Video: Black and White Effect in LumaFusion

black and white format is growing in popularity, with modern day directors pushing the boundaries of filmmaking.
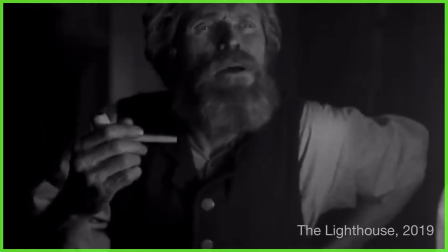While we might initially relate the idea of monochrome pictures to the silver screen of 19th century cinema,
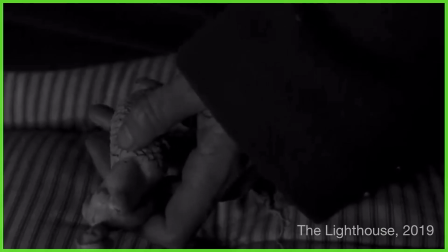this visual aesthetic is being used far beyond its ability to give our footage an old, nostalgic appearance. This is a technique that you can use within your own projects in LumaFusion, but why would you want to?
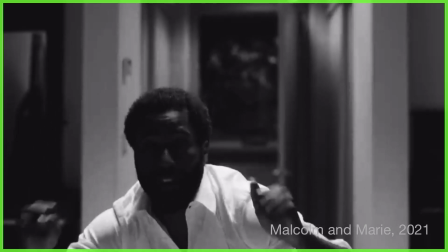Black and white cinematography forces filmmakers to creatively use elements like light,
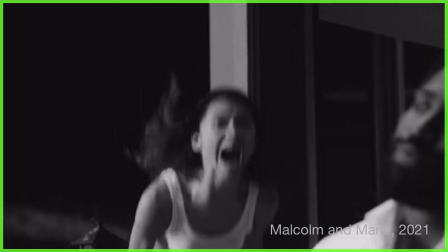shadow, and texture to visually help them depict the action on screen.
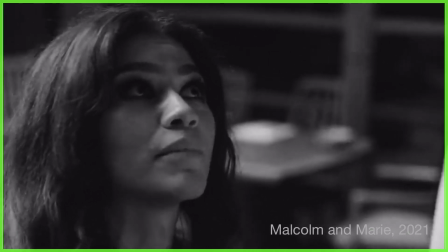Without colour, it's said that audiences pay closer attention to detail like facial expressions,
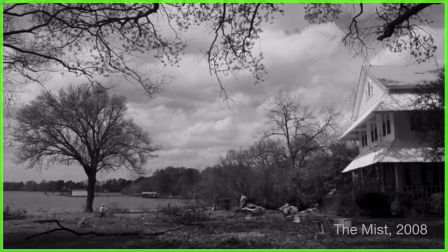plot clues, and even the moral intentions of our characters.
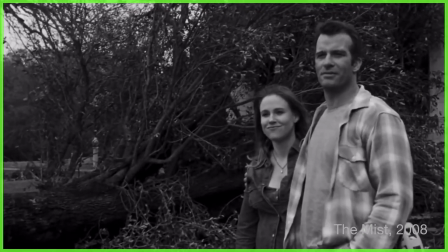This monochrome theatrical vibe reminds us that we are indeed watching a movie.
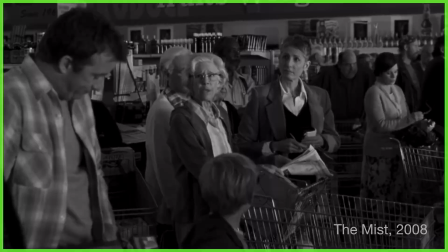It's not colour perfect like real life, so the director immediately places a layer of separation between the characters and us as the viewer.
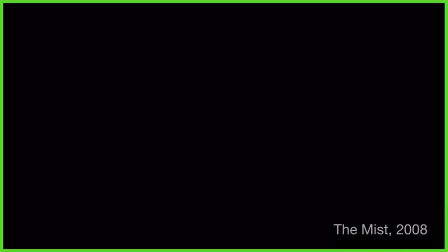Some directors have even chosen to make monochrome versions of their colour movies,
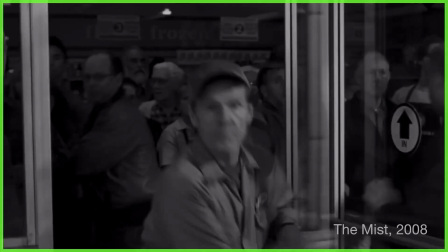or put pops of colour into black and white film to help them portray the storyline or messages within it.
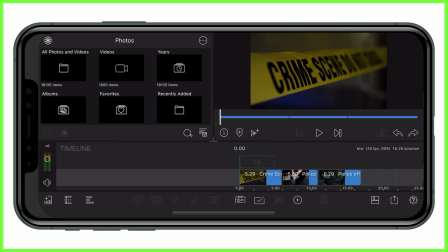Now, if you've shot your footage in full colour, you can make your footage monochrome in the LumaFusion Colour and Effects Editor.
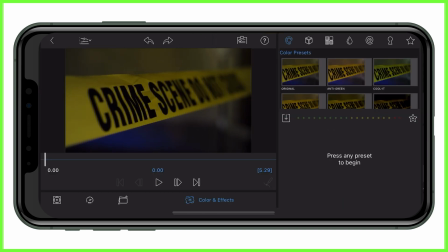Simply double tap a clip on the timeline and head to the Colour and Effects Editor at the bottom of the screen. Now scroll down the list of colour presets at the top right over here and tap on black and white.
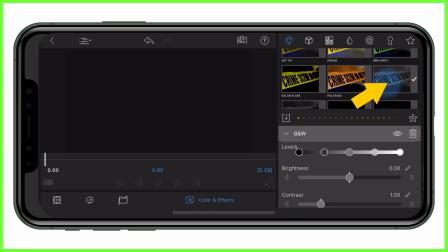Now your clip will play in black and white.
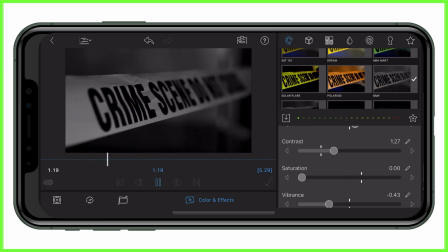Have a play with the sliders within the effect to achieve the aesthetic you're going for, and there you have it, your clip will play with the effect added on.
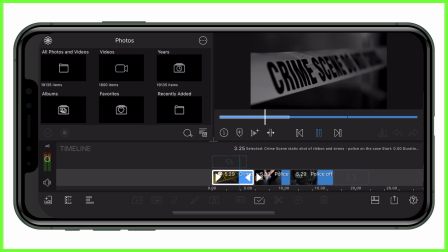If you want to copy and paste that change onto another clip, tap once and tap the clipboard and copy the colour change you've just made. Now highlight the clips you want to add that black and white effect onto and tap the clipboard to paste it on.
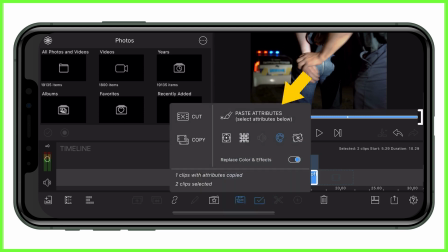And now, as you can see, all of our clips have the same look and feel to them.
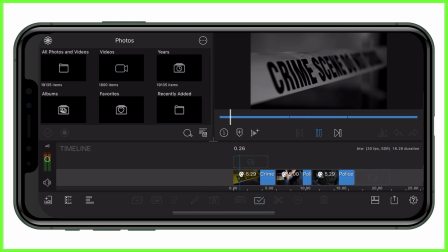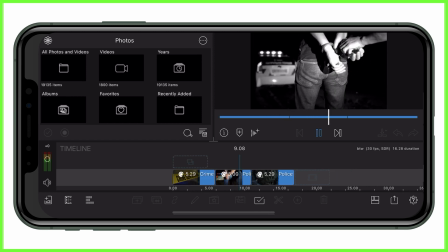We're so excited to see what black and white movies you guys produce, so please do let us know in the comments below. For more from the LumaTouch Academy, we'll see you right here next week.